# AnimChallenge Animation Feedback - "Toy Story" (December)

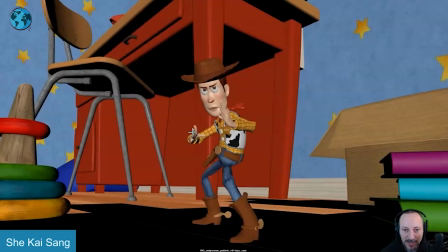[30:46]
roll and then at the end more three-quarter where imagine again that forearm is not and that wrists are not so flat where you have that forearm and in the wrist and then the other arm could be here with the other hands here looking a bit more this way and you can still
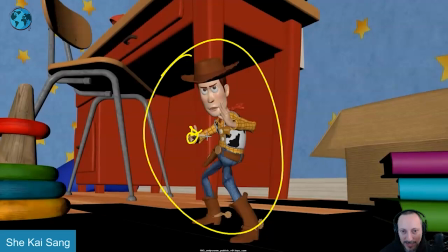[31:00]
kind of work this way just slightly more three-quarter to open up that silhouette to make these shapes work a bit better but like all like
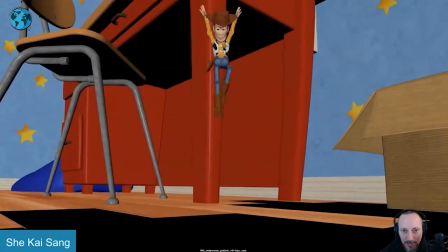[31:09]
technically it's all neat maybe a bit mirrory i like there's an offset in the leg maybe the arms could be just a bit different like especially like
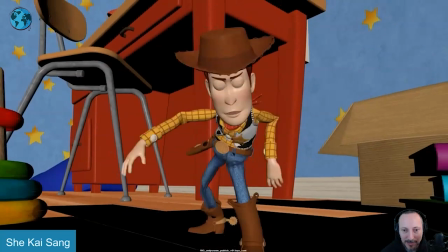[31:17]
big frames like that kind of stand out a bit other than that it's really nicely done here with the roll
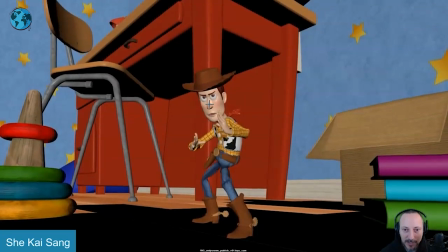[31:24]
and i like that little huh but even that could be a bit where you start here you go down and go up here it's almost a bit the same it's actually the third critique now fun it's kind almost like a theme in the ones that I picked, where you start here and you go down and you go back up to where it was.
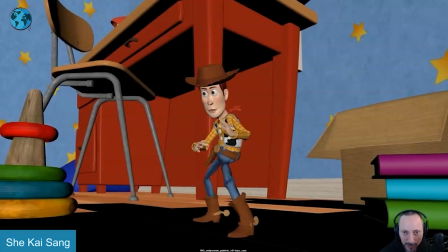[31:40]
It's almost like you want to be in that tension and it goes, huh? And then this, you soften a bit and the head is a bit more over there. So you start here, go down to here, end up here. Maybe not this wide of a distance, but generally, so you don't have a repeat and you go from tense to, huh?
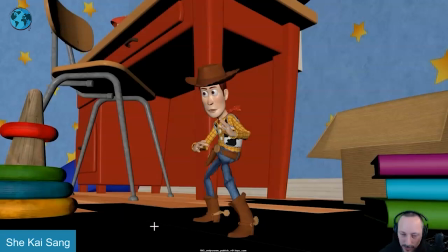[31:57]
And that relaxation, like, what was that sound? You can open up the body just a bit more.
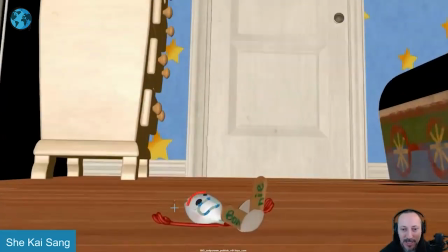[32:04]
let me frame for this he falls in fairly flat now since we are doing some camera stuff i feel like we are very low i'm expecting
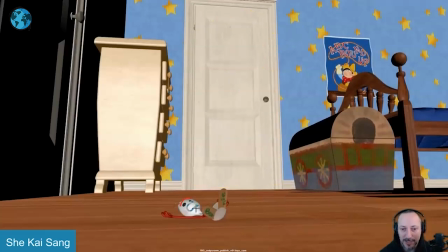[32:13]
now the door to open and someone to come in just in terms of framing so i would tilt down and you know four kilo people around here
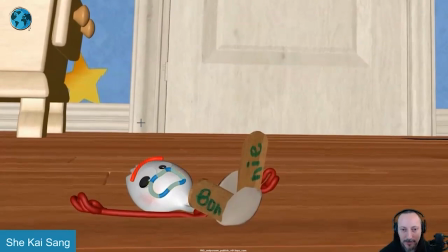[32:21]
even on this here again i like the looseness but then i would bring up his head a bit here just differently uh framed
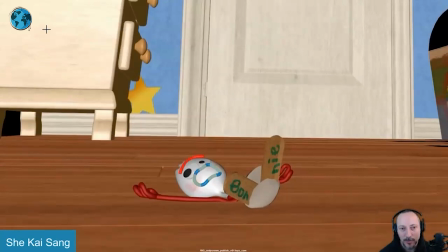[32:30]
but then it feels like if you're doing such a handheld thing then you might as well go full on with red button i mean that is not red but you know what i mean red button that says record you know maybe it's someone filming this maybe you can have even a sign up at the beginning
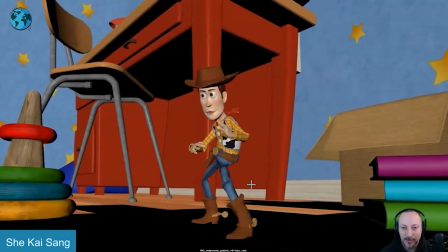[32:47]
rex going all right let's go and they're doing to make it their own little movie or something just because right now the handheld is so exaggerated it's
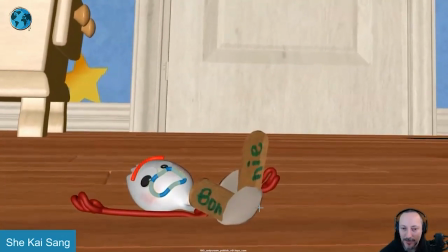[32:55]
like i feel like what what is that adding why why do we have it especially at the end with all of that i just could easily just be
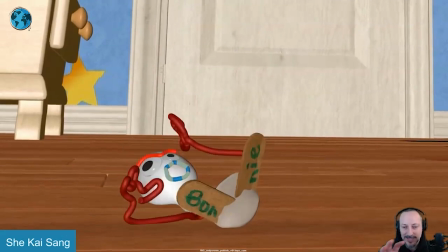[33:03]
like more stylized less handheld you can still do like a quick wipe
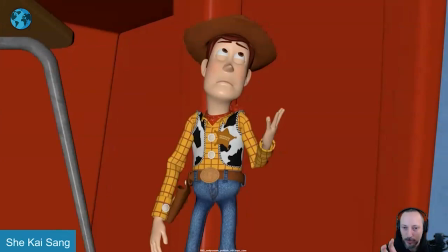[33:08]
pan over there and just hold or cut to this and it feels
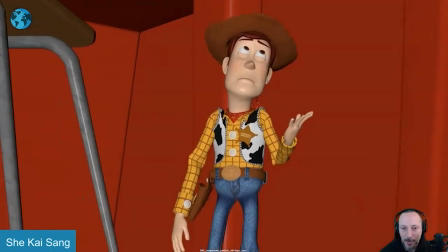[33:13]
like the camera draws a bit too much attention to itself but it is nicely done it's not like it's it's like camera stuff are tricky especially
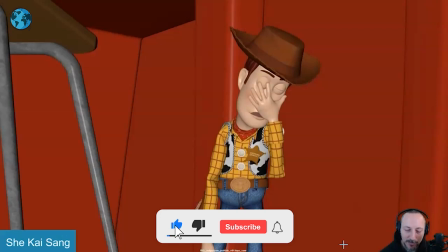[33:22]
when you translate or any type of movement especially translates the speed so sometimes too fast loses the weight the pans can be too linear and can to
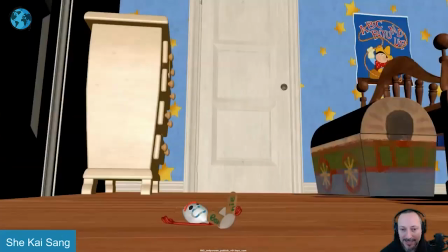[33:31]
be too harsh and how you turn around i think from a technical point of view it's nice and loose
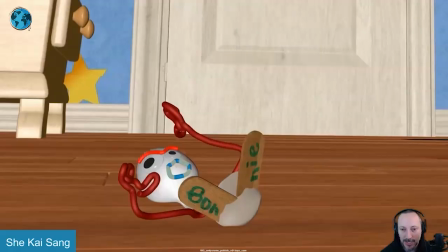[33:38]
i just feel very i'm watching a moving camera i
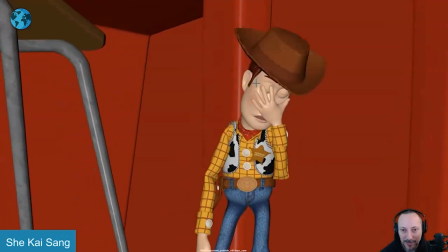[33:44]
like all of this though for for a technical thing i would even here bring in the uh the fingers a bit closer and then
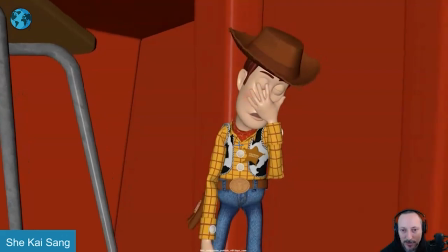[33:49]
just on that splat over one or two frames then uh spread those and that's that so nothing huge just
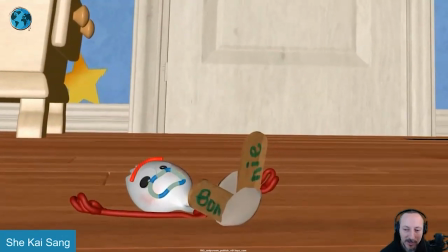[33:57]
little comments here and there just for silhouette and action and reframing and potentially at least to me kind of toning down the camera a little bit or go full on and say this is
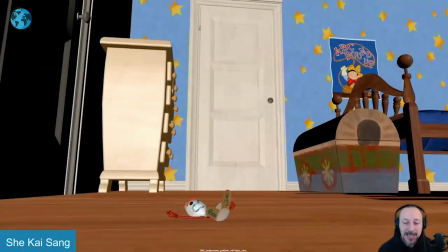[34:06]
handheld because someone is operating it handheld and then make a bigger deal out of it make a point out of it that someone is
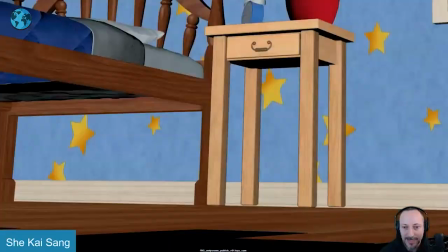[34:14]
you know filming this maybe at the end with this
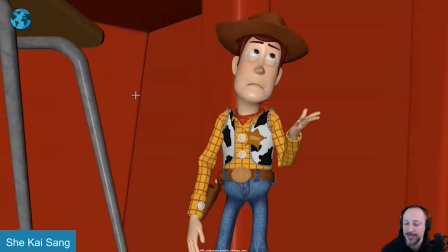[34:18]
the camera could go turn around for a selfie and whoever is filming is going we're also doing the
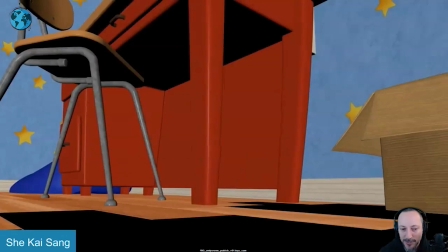[34:23]
face palm I don't know something where you can potentially push this but I'll leave it at that alright thank you
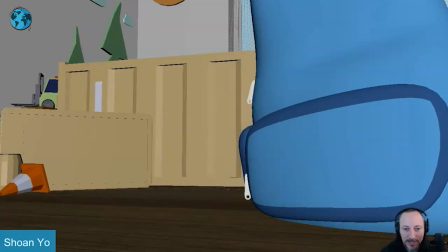[34:30]
alright there is no sound but let's play this in full first